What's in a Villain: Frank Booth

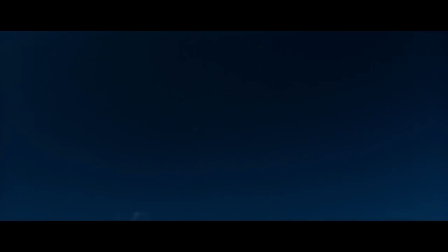[0:00]
Welcome back to What's in a Villain, where we talk about great villains and what makes them great.
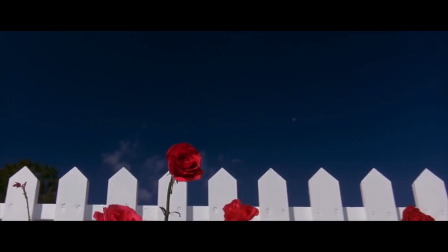[0:05]
Today, we will be talking about the villain from my favorite movie of all time, Blue Velvet.
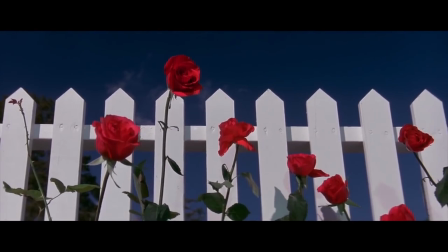[0:11]
Blue Velvet follows voyeuristic college student Jeffrey Beaumont as he investigates a severed eerie found in a field.
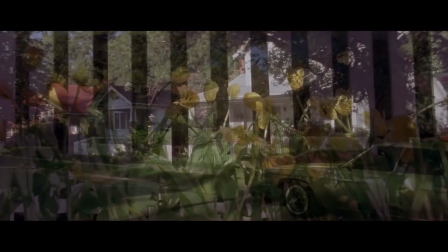[0:18]
This causes him to get tangled up in the case of Dorothy Valens, a singer being held hostage by local drug dealer Frank Booth.
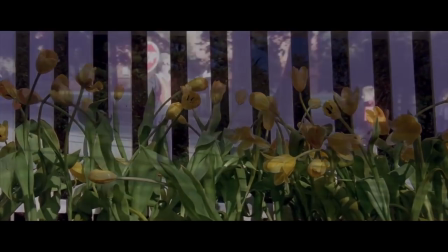[0:26]
Frank is definitely my favorite part of this movie. Without him, this movie would not be nearly as good as it is.
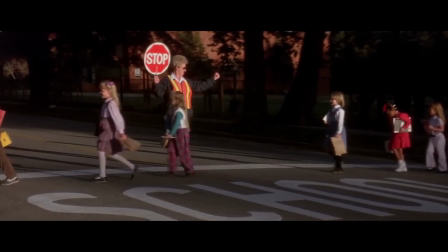[0:34]
Every moment he is on screen is extremely memorable, whether you want to remember it or not.
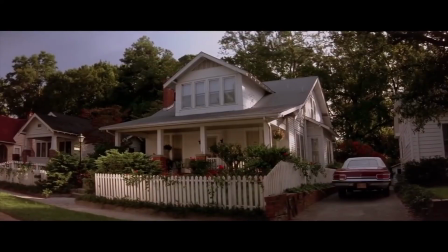[0:39]
He is the perfect contrast to our main character.
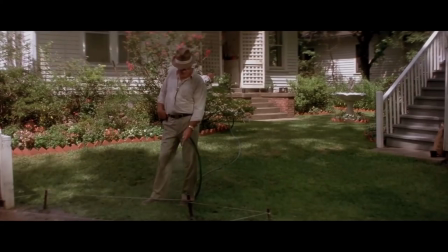[0:42]
While Jeffrey is charming and meek, Frank is boorish and aggressive, the type of man who can and will explode at any moment for the tiniest reasons.
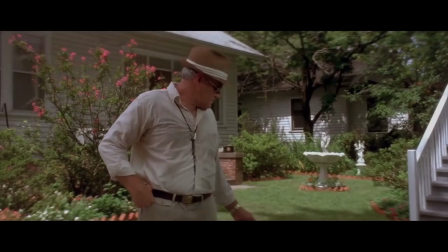[0:52]
As is per usual with this series, we are first going to take a look at how he affects the audience,
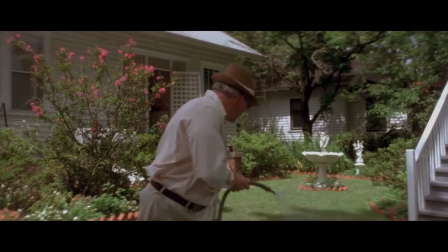[0:57]
and then take a deep dive into his character, because despite initial appearances, he is a very complex character.
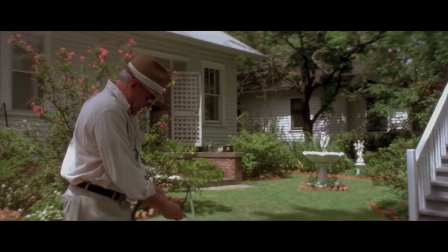[1:05]
He is from a David Lynch film after all. Anyways, let's begin.
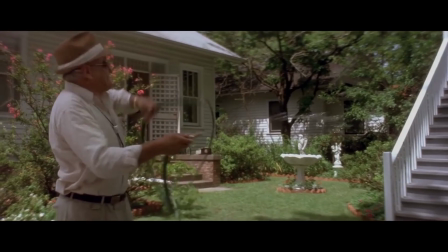[1:10]
The first time we see Frank, he makes sure to make a damn good first impression. Just pure shock value.
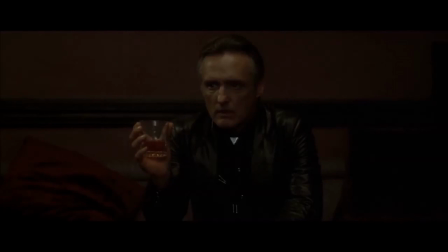[1:17]
While Jeffrey is having a sexual escapade with Dorothy at her apartment, someone knocks on the door. Dorothy immediately begins to panic and tells Jeffrey to hide in her closet. This is the first sign that whoever is at the door is not good news.
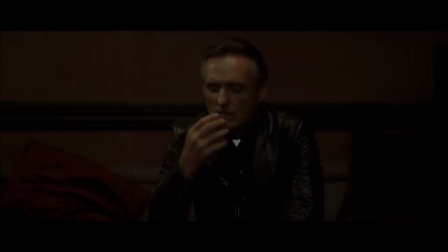[1:32]
Jeffrey hides and Frank enters the room. The background music cuts off and remains silent for the entirety of the scene, making it all the more intense. Dorothy greets Frank and he immediately tells her to shut up and get him a drink.
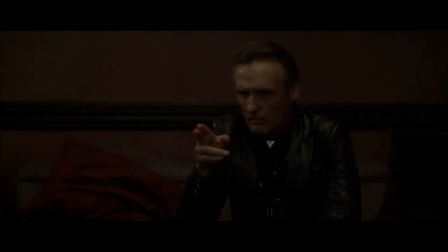[1:46]
Frank slowly but surely commands Dorothy to fulfill his every need with a calm intensity that makes the scene all the more scarier.
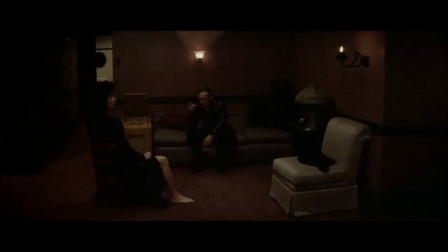[1:53]
This calmness does not last for long though, as Frank pulls out an oxygen mask and inhales an unknown drug,
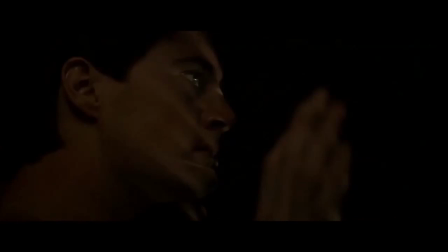[2:00]
later specified to be amyl nitrate by actor Dennis Hopper.
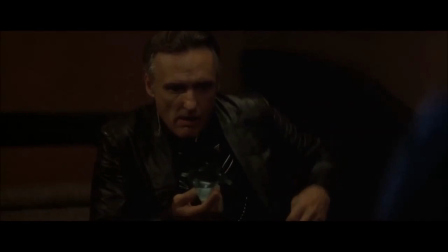[2:04]
Frank suddenly becomes ten times more intense, loudly moaning and referring to Dorothy as Mommy. The music then kicks back in, slowly growing louder and louder as Frank gets more and more aggressive hitting Dorothy and saying that Daddy is coming home
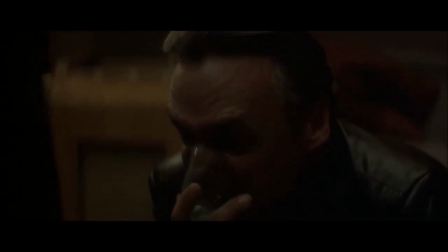[2:21]
the intensity keeps on building until it finally reaches its peak when Frank rapes Dorothy with him screaming nonsense the whole time
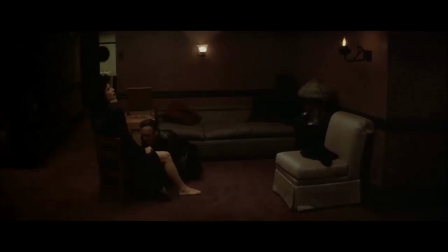[2:30]
the scene every now and then will cut back to Jeffrey hiding in the closet, helpless to do anything
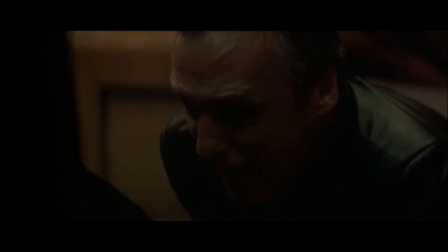[2:36]
this scene is extremely shocking but at the same time crazy enough that the audience can't take their eyes away
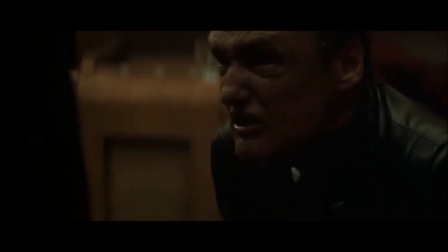[2:42]
We, just like Jeffrey, are forced to watch, unable to do anything to help or take our eyes away.
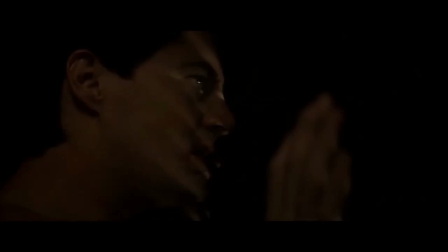[2:49]
The scene also works to show just what depraved acts Frank is capable of, and just how dangerous he is, as well as leave the audience in a state of shock.
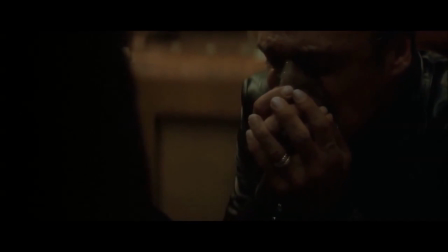[2:59]
Frank leaves, and it is revealed that the severed ear Jeffrey found was from Dorothy's husband, who Frank is keeping as a hostage, along with her son, so he can blackmail Dorothy into having sex with him.
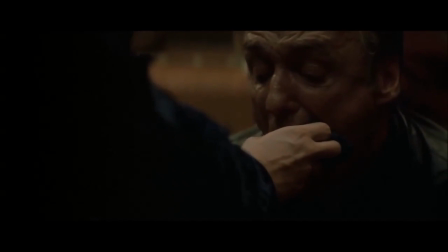[3:12]
Jeffrey, visibly shaken, attempts to comfort Dorothy. Jeffrey acts as a mirror of the audience in this scene.
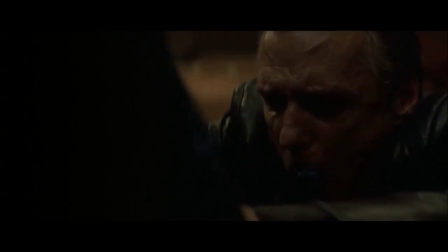[3:19]
Frank has left us disturbed and upset. Later, Jeffrey follows Frank and it is revealed that not only is Frank a drug dealer,
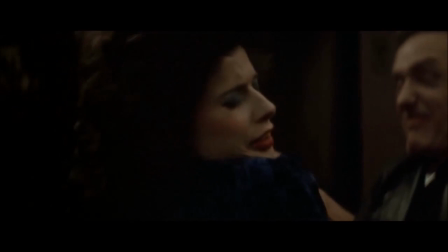[3:27]
but is also involved in another case where he killed a rival drug dealer and broke a woman's legs.
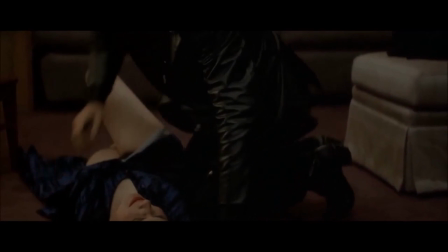[3:33]
Again, another scene that works to make Frank more intimidating. This is one man that Jeffrey does not want to encounter.
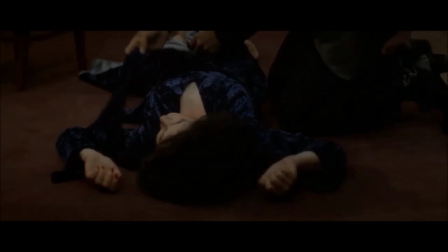[3:41]
But of course, the audience knows that they will meet eventually, and when they do, it makes for one of the most tense situations I've ever seen in a movie.
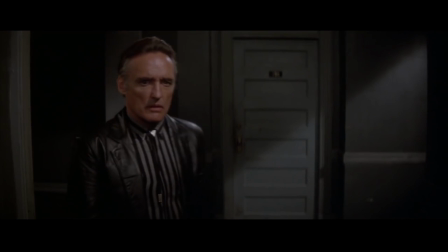[3:50]
Against his better judgement, Jeffrey decides to visit Dorothy again.
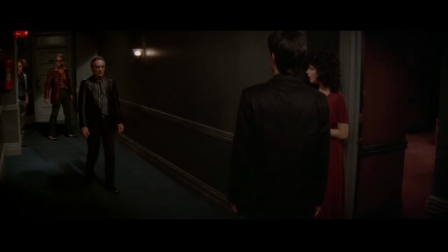[3:55]
The two have sex, and when Jeffrey exits her apartment, someone yells to him from down the hall.
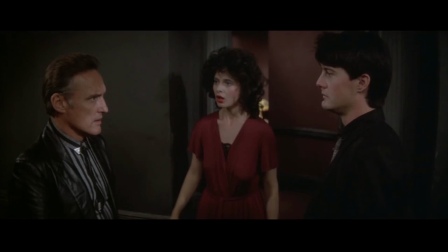[4:01]
The viewer immediately recognizes this voice as Frank, making for a perfect, oh shit moment.